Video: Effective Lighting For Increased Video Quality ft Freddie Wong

I'm Freddy Wan and I'm going to share some ideas on how you can start using effective lighting to create a mood and a style for your videos that will really engage your audience. So first let's talk about what is good lighting and why might you want to have good lighting. You might not think you know what good lighting is but you almost definitely know what good lighting is not. When you see a video with someone who like you can't really quite see or there's a big window in the back and you can't see their face or
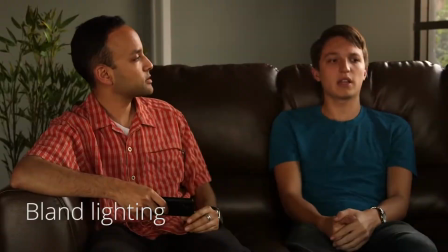there's so much light that you can't actually make out any details or maybe the light just doesn't say anything and doesn't really give you a
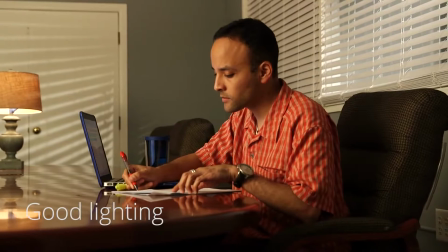mood or a sense of what the scene is about. Good lighting helps you communicate your ideas through the look of your video and helps you connect your audience in an emotional way.
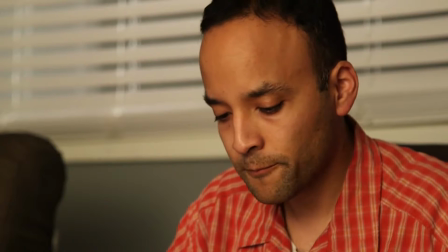Not only can they actually see what's going on, the lighting helps you share your ideas by becoming a part of the story or creating a powerful mood. So I think good lighting is lighting that effectively communicates the story that you're trying to tell without being too obvious or without drawing too much attention to itself. I think a lot of times people think, oh, we got light, and they just go and turn on every light that they have, and they make it sort of very bright and garish, and they don't think, well, maybe they'll need that much. And what's more important is expressing kind of what you're trying to say, and if it's sort of a very sort of solitary scene or whatever it is, and making sure that the lighting matches up with the mood of what you're trying to create. And I think one of the best examples we have of this is not something that I lit, but something that our very talented director of photography, John Salmon lit.
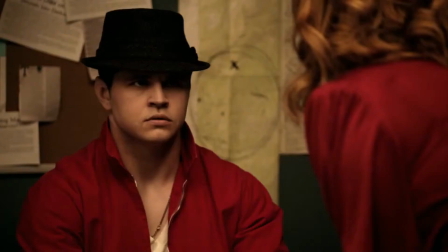For season three, episode two of Video Game High School, Key's whole story is like a noir sequence and it's shot in a very different style than the rest of the show.
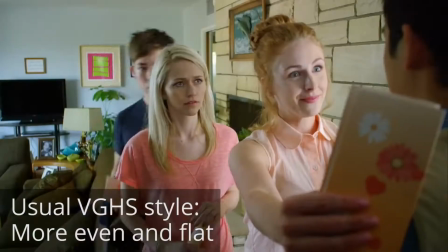Generally, Video Game High School is a very sort of evenly flat, sort of generally flat look.
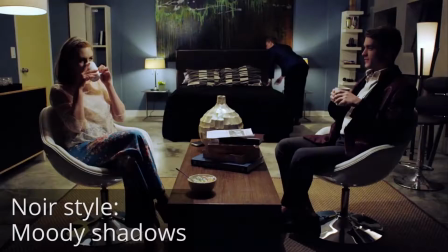And this was one where John really got to go crazy with the noir style and like very moody shadows because it's sort of a mystery that the character is figuring out.
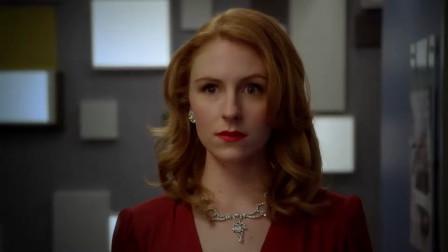And so the lighting there I think really helped accentuate the tone and the mood of that piece and really makes that segment stand out from everything else that we've ever shot. How can you choose the best lighting style for your video? With so many lights and options to choose from, pick the kind of lighting style that works best for the videos you're making for your fans.
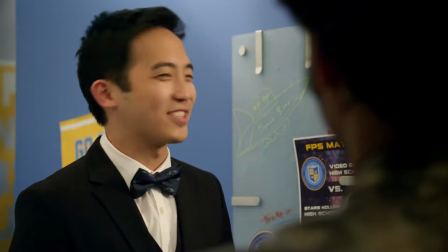Like, for example, if you're doing a vlog or making a comedy video, you might want to make sure that our videos are a little bit more brightly lit and a little bit more evenly lit,
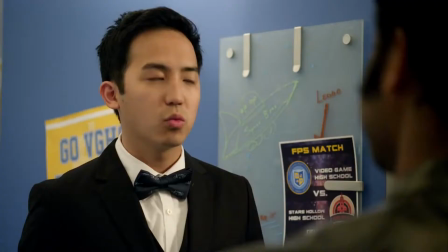because you want people to be focusing not necessarily on a dramatic scene, but on the comedy or you as a vlogger.
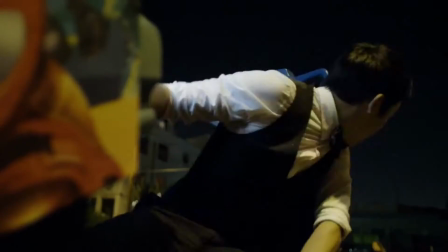You can always adjust by adding a backlight or a rim light. If you do something a little more dramatic like maybe like an action movie or thriller or a music video,
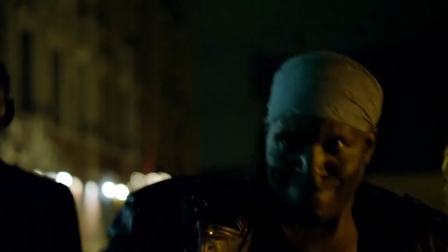you might want to consider adding more contrast or playing with the color of your lighting so that your image feels more dynamic and exciting. Brightness, contrast, and color. These are the elements that can really help you establish your own style and tell the story that you want to tell or build the world that you want to create. So I think when you start off, you know, I think you'll start playing with sliders and start making things brighter or, you know, throwing color and saturation and doing all these things because you want to make something that looks cool. And to be honest, actually, making something that looks cool is not a bad place to start. But what's important is that you really think about what the choices that you're doing in terms of altering the look of your image, how that's affecting what you're trying to say. Like an easy example would be like a horror scene. If it's supposed to be a horror scene and everything's brightly lit and you can see everything, that doesn't really communicate exactly what you're trying to go for if you're trying to make someone feel scared. On the other hand, a really brightly lit horror scene oftentimes can stand out in that movie. It might, you know, ease your viewer into a false sense of security if you're going to hit them with a jump scare later. I mean, these are all things that you can learn very basically just by watching movies and being conscious of the lighting choices that the directors of photography in those movies are making.
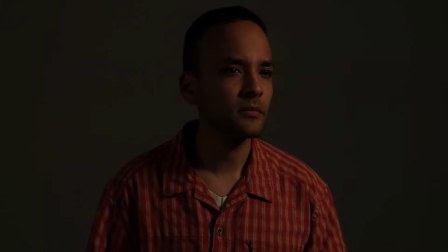One of the simplest elements of lighting is the brightness level. The brighter the light, often the lighter the mood that you create.
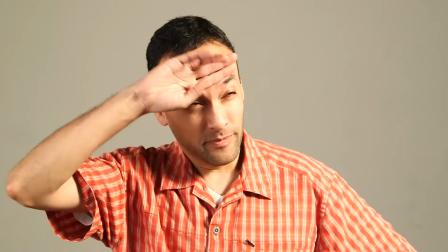Also, the easier it is to see things. You can adjust brightness by adding light or moving it closer or further from your subject.
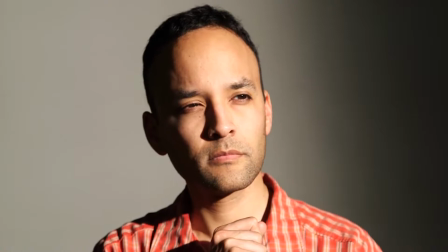Contrast refers to the difference between the lightest part of your image and the darkest part of your image. So, maybe some areas of your frame are well lit, whereas others are intentionally darker to create a more interesting texture. Adding contrast helps you create a three-dimensional look to your video to make it more dramatic.
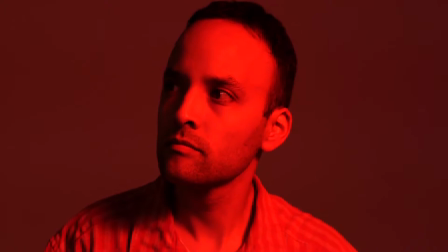Changing the color quality of the light is an immediate and powerful way to influence the mood of your video.
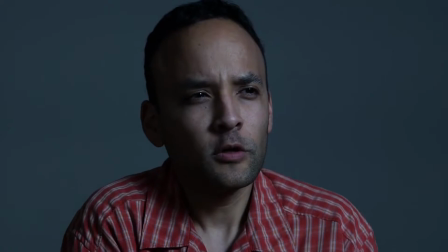Cooler colors can generally create a more calm mood or indicate, say, a night scene, whereas warmer colors tend to feel more intimate. How many craters does it take to screw in a light bulb? Ah, that depends on how many lights you have. I feel bad for that. Now let's dive into some more tools to help you get the most out of your lighting. Different lighting angles are a simple way for you to adjust any lights that you have to work with to create a new look or feel.
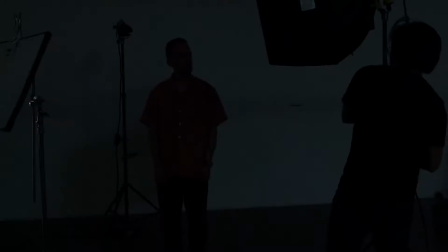Using multiple lights is a great way to allow you more flexibility and power to start to tell a story and create more of a mood with your lighting.
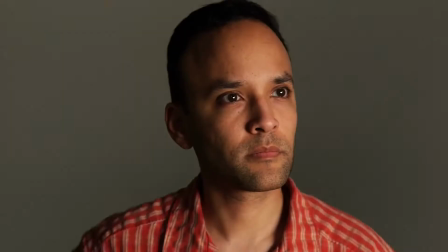If you're using an interior lighting kit, the simplest light if you're going for a flat even look is your front key light.
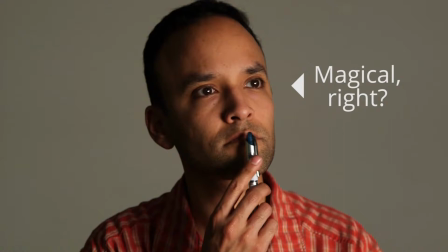This key light can also help create that magical light in your eye, which is the keyhole to your soul.
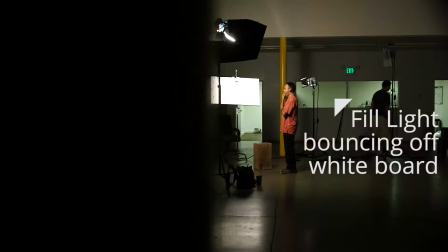A little glint in there, sometimes that's very important to make your subject look a little more human and help you emote a little bit more with what you're shooting.
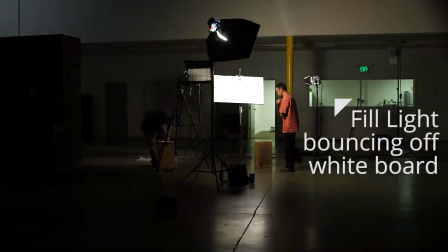If you want to start adding a bit more shape to your subject, try adding a fill light on the side and a little bit farther away and back off to the side of your subject. It'll give your subject a little more dimension and depth. And if you really want to give your frame some texture, consider adding a backlight on the background, maybe even a rim light from behind my head, or your head, to give you a nice little halo effect and really make it pop from the background. If you're outside during the day, you may want to consider shooting in the shade so that you're not squinting into the sun, but you can still get a dynamic range of color where not everything is blowing out. So there are a lot of different kinds of lights, so where should you start? Creators who make specific choices about the types of lights they use are able to connect their eyes a little bit more effectively.
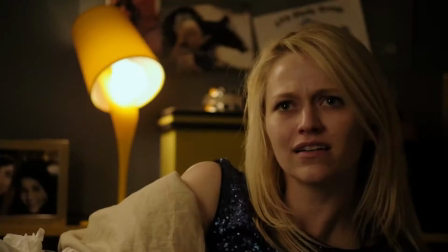The different options for lighting boil down to three basic choices. Daylight, the sun. Practical lights, which are lamps or lights that you have lying around. or a lighting kit, or lights that you buy or rent. Each one of these options can be a good option, so let's see which option is the right one for your videos.
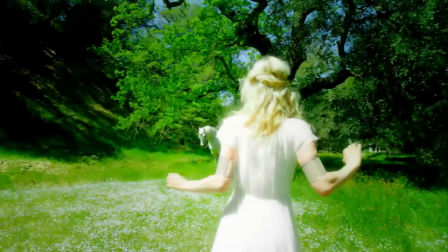Natural light is great because it's super bright and the brightest known source in our galaxy, but there are limitations, mostly because you can't control where it is.
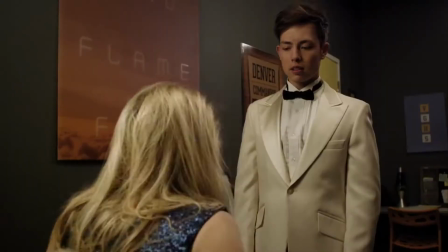It's completely not up to you. A practical light, like a lamp or a lighting kit, which can be a little bit more limited in its reach, allows you at least some more flexibility than the sun. You can choose if you'd like to have a cool light, like a fluorescent bulb, or a warm light, like a tungsten bulb, and you can also position the light wherever you'd like, change the angle, contrast of the lighting, adjust the intensity of the light on the subject, so many things you can do with a lamp. All in all, both sources can be good options, but what you use is gonna depend very much on the kind of mood that you're going for. Now let's chat about when, how, and why to use natural light. Using natural light is a very effective way to make sure that your audience can, well, see your videos, but there's also some very important things to consider to make sure you're not over-lighting or creating distractions for your eyes that might otherwise take away from what you're trying to say.
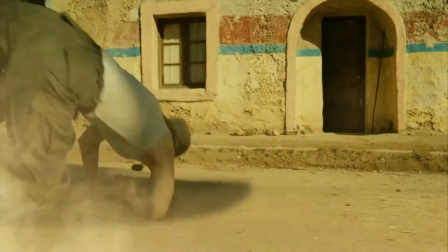So when you're outside, one of the things you've got to realize is the sun is very powerful and there's very little you can do to combat the sun.
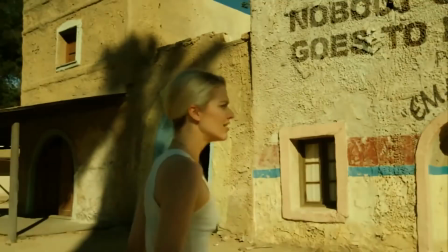Because natural light is so bright and if you're like directly in the sun, it can produce some not so flattering effects like squinting, dark shadows, overexposure where everything loses its color and looks washed out, that's stuff that you generally want to avoid.
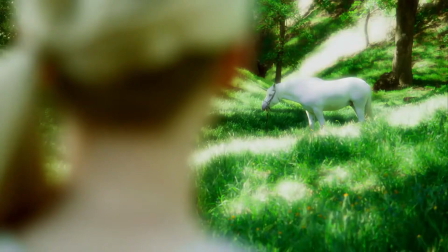If you're outside, consider finding a shady area which still allows you to take advantage of the brightness and the quality of the sun's light but doesn't
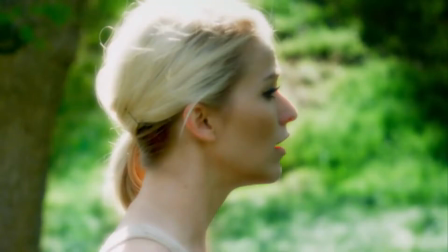produce necessarily the same harsh shadows that can sometimes cause your actors to squint or otherwise be distracting.
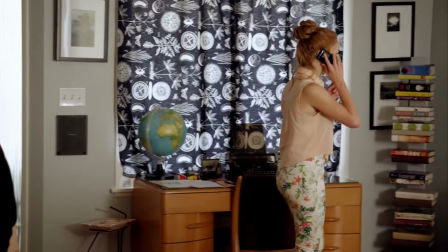If you're inside try covering any windows that you have with a diffuse curtain or something so that way you still get the sense that it's you know daylight outside but without overexposing everything you're seeing. Curtains or blinds can be a nice way to quickly and efficiently adjust the light coming through from outside. Adjusting your camera settings of course or using an ND filter can also help account for some of these challenges. Another type of light that you can make yourself to go and buy some clamp lights that you can get like at any home or garden store. It's an entire aisle of light bulbs actually there. You get some tungsten ones, you get some fluorescent ones. Literally just buy a bunch of light bulbs and see how they look and see how they look on camera and see how they affect sort of the scene and the mood and how powerful they are. Once you sort of have that in mind, then you can start sort of applying those tools. So if you're doing a vlog style lighting setup and you don't have a lot of time or equipment, the easiest thing you can do is think about it like this. Prioritize what is the most important part of the frame, which is going to be probably your face, and in general, light it evenly and light it in a way that doesn't make it pop out too much from the background.
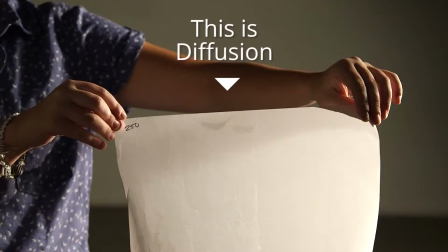Easiest way to do this is get a lamp or two lamps from both sides of the camera and some sort of diffusion in front of the lamp.